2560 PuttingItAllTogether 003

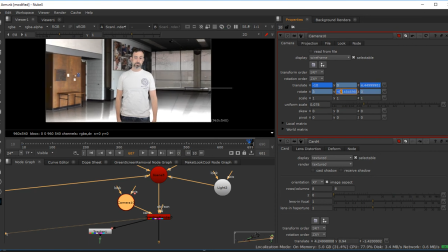33:15 Now I have to be aware too that my my character doesn't have the ability to go above a certain point. The legs are cut off, so I can't go too far. He's purposefully positioned right where he's at because my original camera was about in this position,
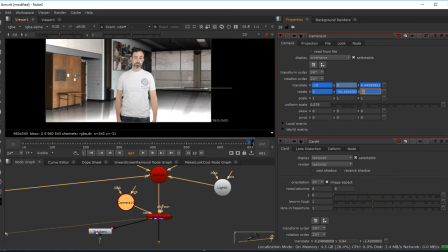33:33 and he would be standing about where he would be standing in the real room. And so that's what's going to make this work. If he is way over here, it doesn't work. If he's too big, too small, it doesn't work. Just to give you an idea of that before we get any further, he's 11.5 scaled.
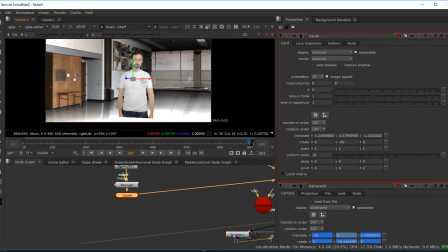33:50 If I set this to 10 and I move him down, that looks kind of miniature of where he should be. If I set it to, just to be even more ridiculous, 8, and I put him there,
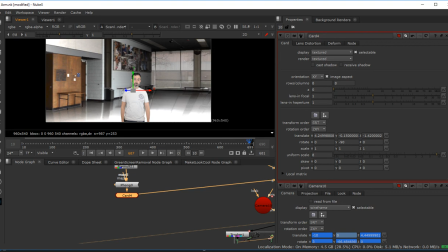34:06 like he looks like he would be kneeling on the floor versus standing in front of the camera. And then if we go even further, like let's say 15, you know, there's not really a good spot for him to be and look correct and be able to see the hands coming out,
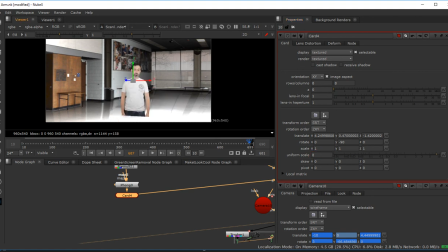34:22 because that's a big part of this. All right, so he's going to stay there.
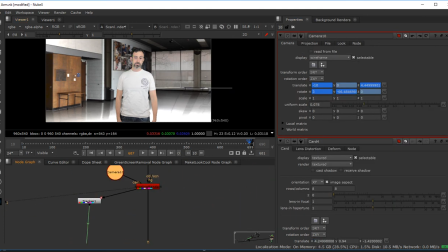34:29 So I'm going to go to my camera. I go to the end. I've moved it a little bit. So now you can see the camera is adjusting as we're showing stuff.
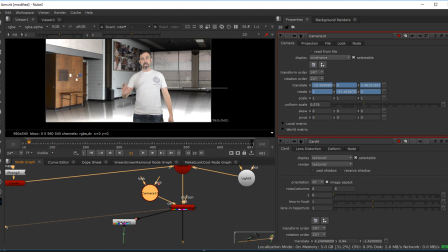34:43 Cool. Okay, subtle movement. That's all I wanted on there, just so it looks like the scene is moving different than it originally was.
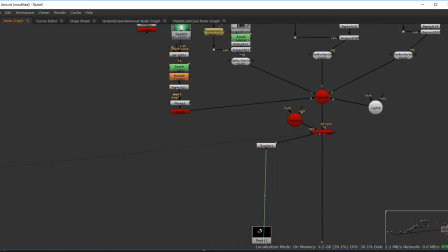34:54 All right, so now I can kind of decide how I want to connect everything else inside there.
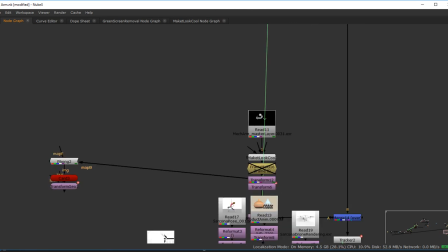34:59 So I have right here.
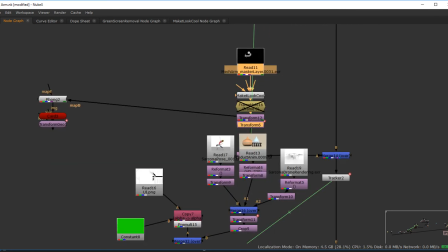35:06 How did this get all messy? That wasn't messy a minute ago. Oh, because of all this. Let's just move that over.
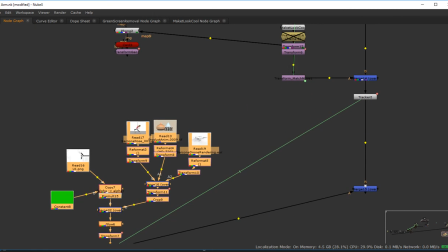35:13 There we go.
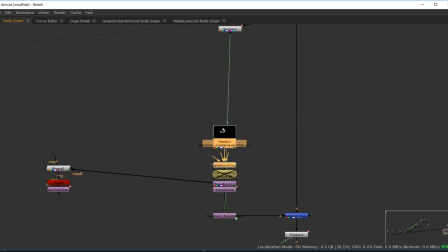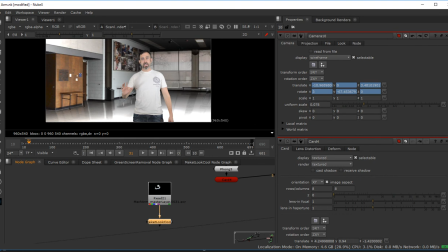35:21 So now, just so I have a little bit of sanity in my nodes, instead of having all of this stuff happening
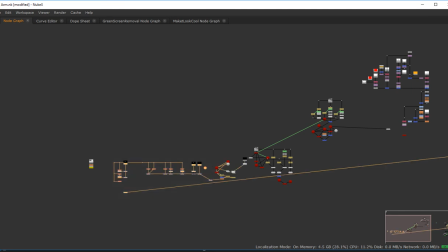35:30 over here with this, I grouped all the items, and now I just have one.
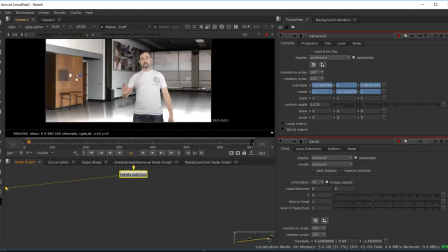35:37 I basically made my arm look the way I wanted the arm to look.
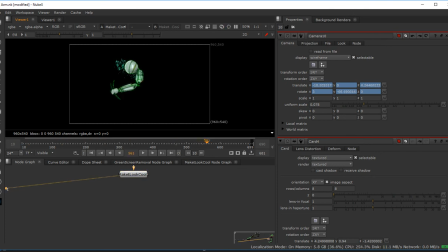35:46 It's not going to move until way up here. There it goes. I made the arm look the way I wanted it to look, and then I just grouped all the nodes together. Okay? And you just literally grab all the nodes and hit Control-G, and it makes this thing here,
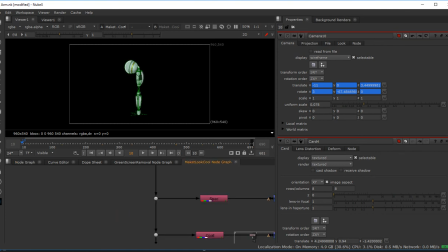36:04 and then it puts them all inside of a group like this.
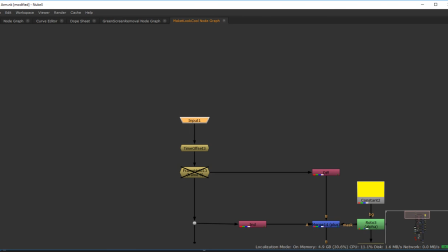36:08 And it basically says, okay, what's the input, which is going to be my image, and then this is all the stuff it does.
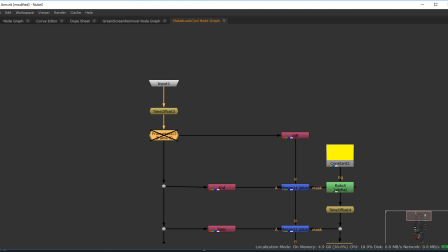36:14 It time offsets. I'll show you that in a minute.
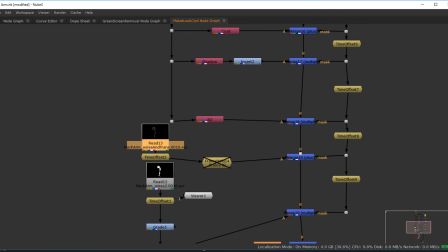36:20 Does all the same stuff that it did. This time offsets, puts everything together.
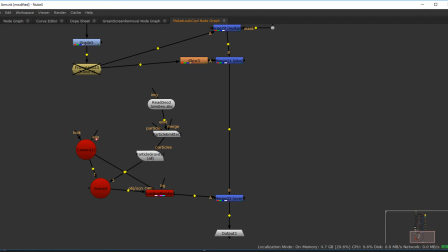36:26 I do need to copy that and paste that right here. There we go. And then there's an output. Sometimes when you do a group, anything that has an input like this, an input will be connected to it.
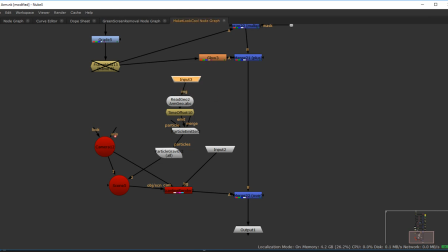36:44 And what this is doing is, when we do a merge, there's an A and a B. Those are both inputs. The bottom arrow is an output. Every one of these inputs here is reflected back in this.
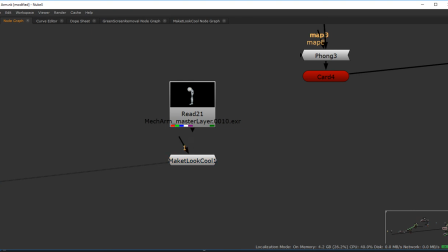37:02 So,
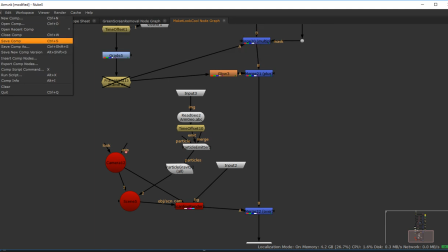37:07 save. Why aren't you updating?
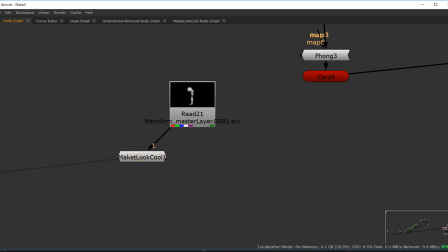37:16 Oh, because this is make it look cool 1, not make it cool. Oops.